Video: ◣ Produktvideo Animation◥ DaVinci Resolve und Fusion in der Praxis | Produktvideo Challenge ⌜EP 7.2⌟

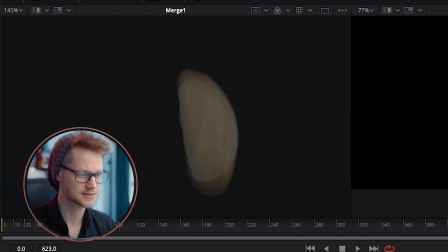738s
Da ich aber fand, dass man diesen Übergang noch zu gut erkennen konnte, hatte ich dann noch mit einem Directional Blur gearbeitet und habe dafür gesorgt,
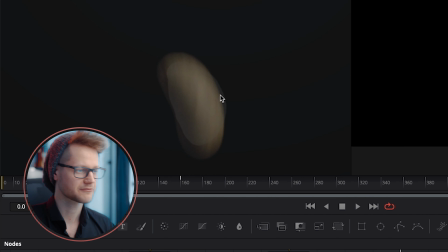744s
dass die Bewegungsunschärfe beider Bohnen ungefähr die gleiche ist. Was mir aber noch aufgefallen ist, ist, dass die Farbwerte beider Bohnen auch noch nicht ganz übereingestimmt haben.
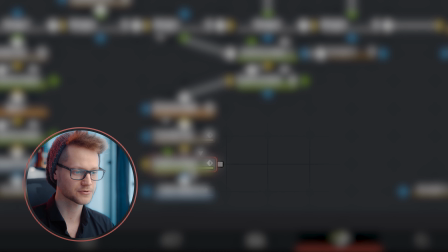752s
Daher habe ich mir noch so eine Color Curve geholt, die eingefügt und dafür gesorgt,
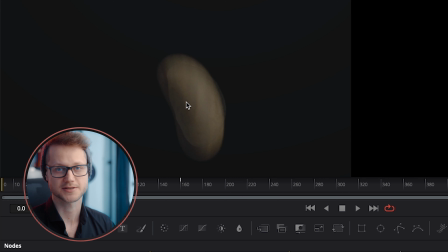755s
dass die einzelne Bohne ungefähr dem Kontrast und der Sättigung entspricht, wie der Bohne von der vorherigen Aufnahme. Nachdem ich dann also den Übergang so sauber wie möglich hinbekommen habe, wollte ich eigentlich nur noch, dass die Bohne wieder zurück in die Mitte des Bildes geht und dass sie sich nochmal um sich selber rotiert,
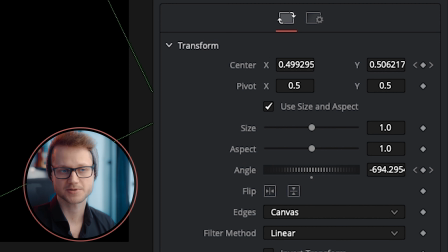770s
dass wir eine etwas komplexere Bewegung hinbekommen, die einfach natürlicher aussieht. Dazu habe ich dann einfach die Position animiert und den Winkel über die Zeit hinweg.
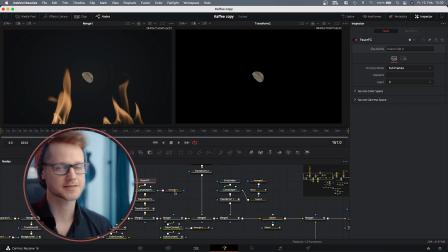778s
Und damit haben wir dann den Sack am Anfang und die fallende Bohne schon mal. Als nächstes hatte ich mich dann an das Feuer gesetzt und das ist eigentlich relativ easy gewesen.
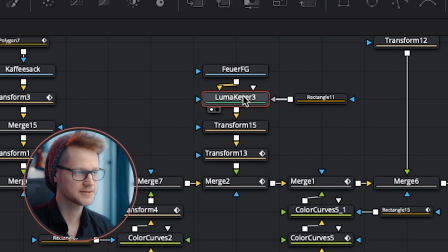785s
Die beiden Feuerelemente habe ich einfach reingeladen und anschließend durch einen Lumakier gehauen, damit nämlich die hellen Sachen da bleiben, aber die dunklen Sachen verschwinden.
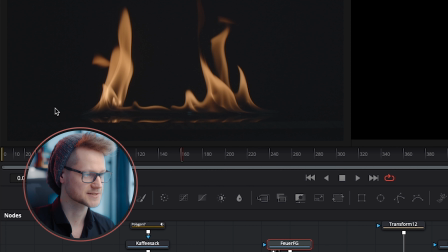794s
So konnte ich ziemlich easy das Feuer eigentlich ausschneiden. Das Einzige, was ich dann noch gemacht hatte, ist, dass ich hier die Spiegelung unten entfernt habe,
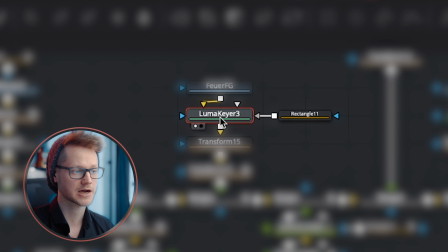800s
indem ich mit einem Rectangle bei dem Lumakier eine Garbage Mask erzeugt habe und das untere einfach ausgeschnitten habe.
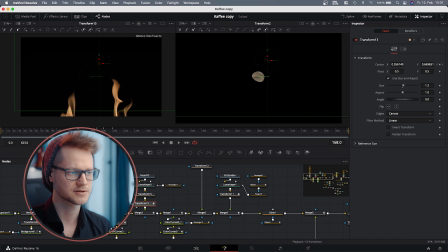806s
Das Ganze musste ich dann eigentlich nur noch animieren und damit war das Feuer schon fertig.
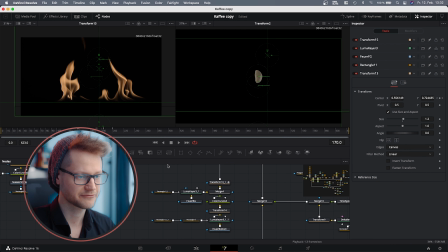810s
Das habe ich sowohl mit dem Feuer im Vordergrund als auch mit dem Feuer im Hintergrund und mit der Unterkante des Feuers gemacht. Und um ehrlich zu sein, habe ich exakt das gleiche auch mit dem Rauch gemacht. Also sowohl, wenn sich die Bohne entzündet, als auch wenn diese Schliere nachgezogen wird. Das Problem, was ich dann eigentlich nur noch hatte, war, dass der Moment, wo sich die Bohne entzündet hat, zwar mit dieser Footage,
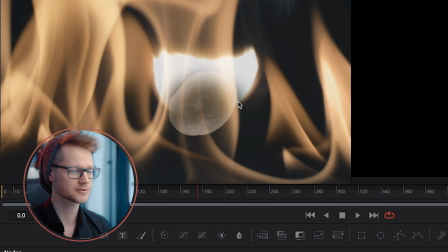829s
wo das Streichholz sich entzündet, dargestellt wurde, aber das zu wenig Impact für mich hatte.
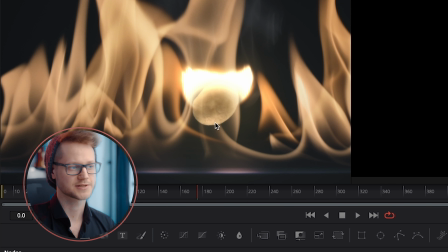834s
Deshalb hatte ich genau in diesem Moment noch so einen leichten Glow hinzugefügt, der dem Ganzen einfach nochmal so ein bisschen mehr Energie und so ein bisschen Pop gibt.
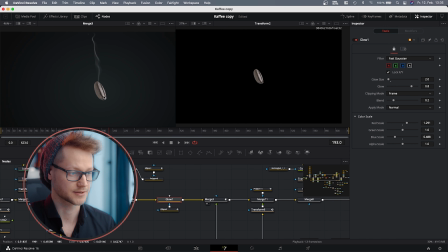840s
Und damit war das Feuer dann auch schon durch. Also ziemlich easy eigentlich. Als nächstes hatte ich mich dann um das Malwerk gekümmert.
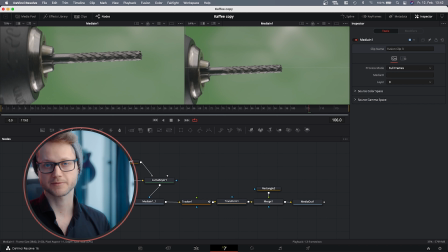846s
Und bei diesem Bohraufsatz wollte ich als erstes den Hintergrund auskeyen. Hier bin ich aber schnell auf ein Problem gestoßen, denn sobald ich einfach nur den Delta-Keyer darauf angewendet habe,
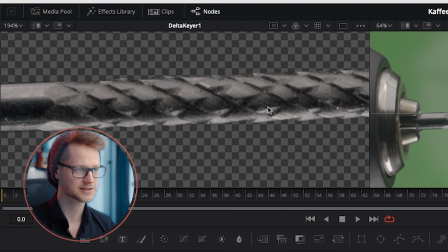854s
hatte ich das Problem, dass hier so ganz komische Artefakte entstanden sind, weil er nämlich probiert,
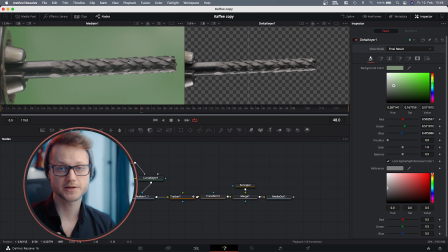859s
den Spill zu kompensieren. Da der Bauaufsatz selber nämlich aus Metall ist und damit eine sehr spiegelnde Oberfläche hat, hat er schnell diesen Grünton des Hintergrundes in der Spiegelung aufgenommen.
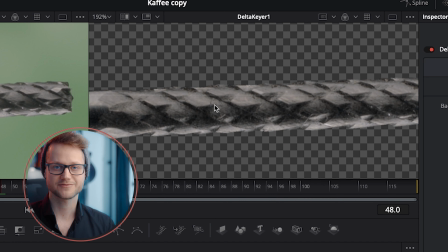868s
Das sorgt halt dafür, dass es beim Keyen sehr viele Probleme macht, besonders dann, wenn der Keyer nämlich probiert, diesen Spill herauszufiltern.
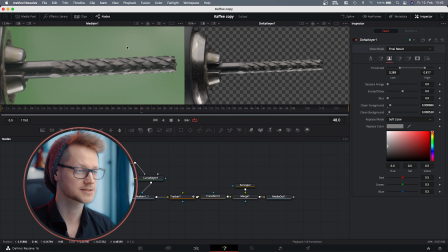874s
Daher hatte ich mir ein bisschen was anderes überlegt. Und zwar habe ich diesen Delta Keyer benutzt, um diesen Grünwert zu ermitteln. Ich habe es dann gar nicht zum Keyen benutzt, sondern habe das benutzt, um eine Maske zu erstellen, indem ich hier statt Final Result mir die Matte ausgeben lasse.
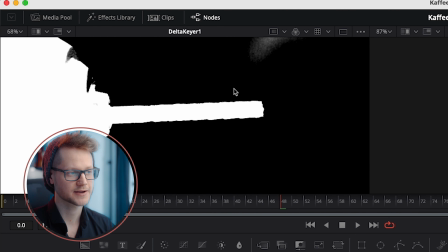886s
Was ich jetzt eigentlich nur noch habe, sind Hell- und Dunkelwerte, die ich in eine Maske interpretieren möchte. Also was ich jetzt eigentlich nur noch brauche, ist ein Luma Keyer, der mir die hellen Sachen anzeigt und die dunklen Sachen herausschneidet.
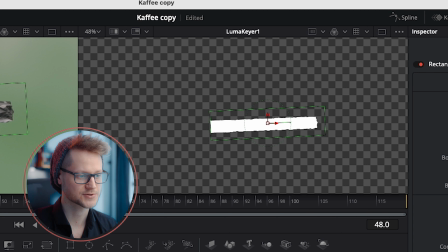898s
Das Ganze mit dieser Maske, dass nur dieser Teil auch ausgeschnitten werden soll, hat dafür gesorgt, dass ich daraus eine Effektmaske machen kann für den Media In.
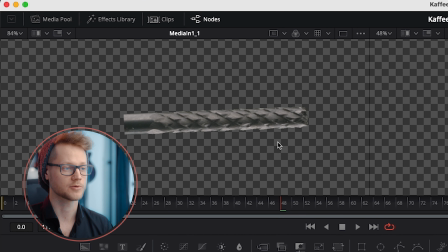905s
So habe ich einen sehr sauberen Key von diesem Bohraufsatz bekommen, ohne dass diese Farbinformationen komplett zerstört werden. So, die nächste Herausforderung war, dass der Bohraufsatz ein bisschen gewackelt hat, als ich den Bohrer aktiviert habe.
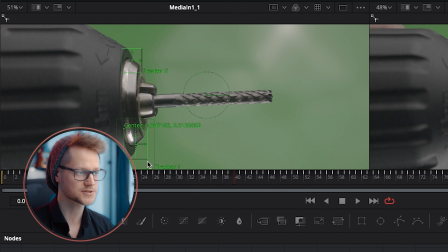916s
Das Ganze habe ich mit einem Tracker gelöst, indem ich nämlich bei dem Bohrkopf hier mir zwei Punkte herausgesucht hatte, die getrackt hatte und das Ganze daraufhin stabilisiert habe. Und damit ist die größte Arbeit für das Malwerk auch schon erledigt.
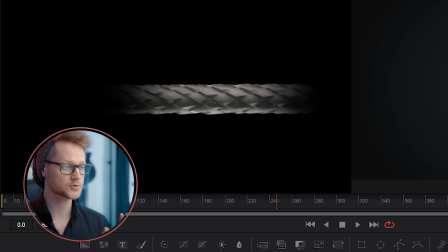927s
Das Einzige, was ich jetzt noch gemacht habe, ist, dass ich mit einem Rectangle-Tool dafür gesorgt habe, dass vorne und hinten an dieser Malrolle ein sehr sauberer Verlauf in die Schwärze entsteht.
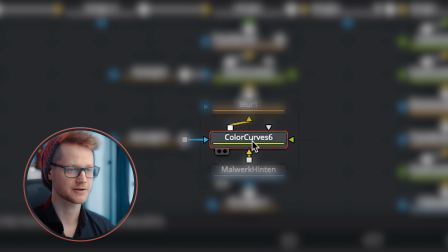935s
Dann habe ich noch ein bisschen die Farben und die Schärfe angepasst. Also ich habe einfach mit einer Color Correction dafür gesorgt, dass es nach außen hin dunkler wird.
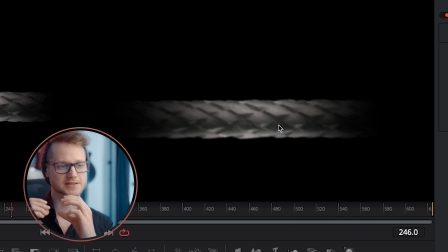942s
Mit einem Weichzeichen dafür gesorgt, dass die Rolle so aussieht, als wäre sie ganz leicht außerhalb des Fokusbereichs.
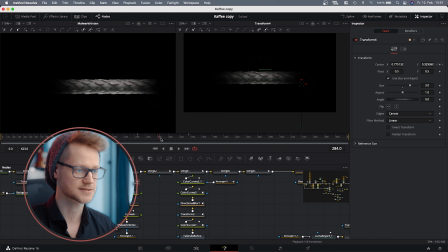947s
Und dann eigentlich nur noch die Position und die Größe animiert, dass es genau dann hochfährt, während die Bohne durchfällt. Bei der vorderen Malwerkwalze habe ich dafür gesorgt, dass der Bereich, der näher zur Kamera gerichtet ist, auch etwas unschärfer ist als der Bereich, der etwas weiter von der Kamera entfernt ist. Das heißt, dass der Bereich hier vorne etwas unschärfer ist als der hier oben. Um das Malwerk dann abzuschließen, brauchte ich nur noch das Pulver, was unten herausfällt.
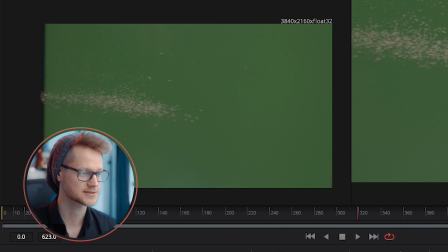970s
Das Ganze habe ich ja vor einem Greenscreen aufgenommen und konnte daher ganz einfach den Delta Keyer nehmen, um das auszuschneiden.
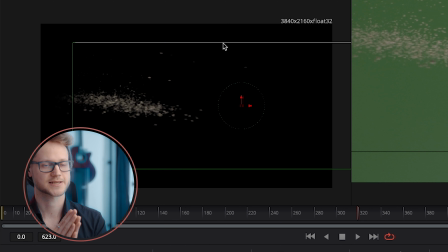975s
Hatte zusätzlich noch mit dem Rectangle dafür gesorgt, dass keine harten Kanten am Bildende entstehen.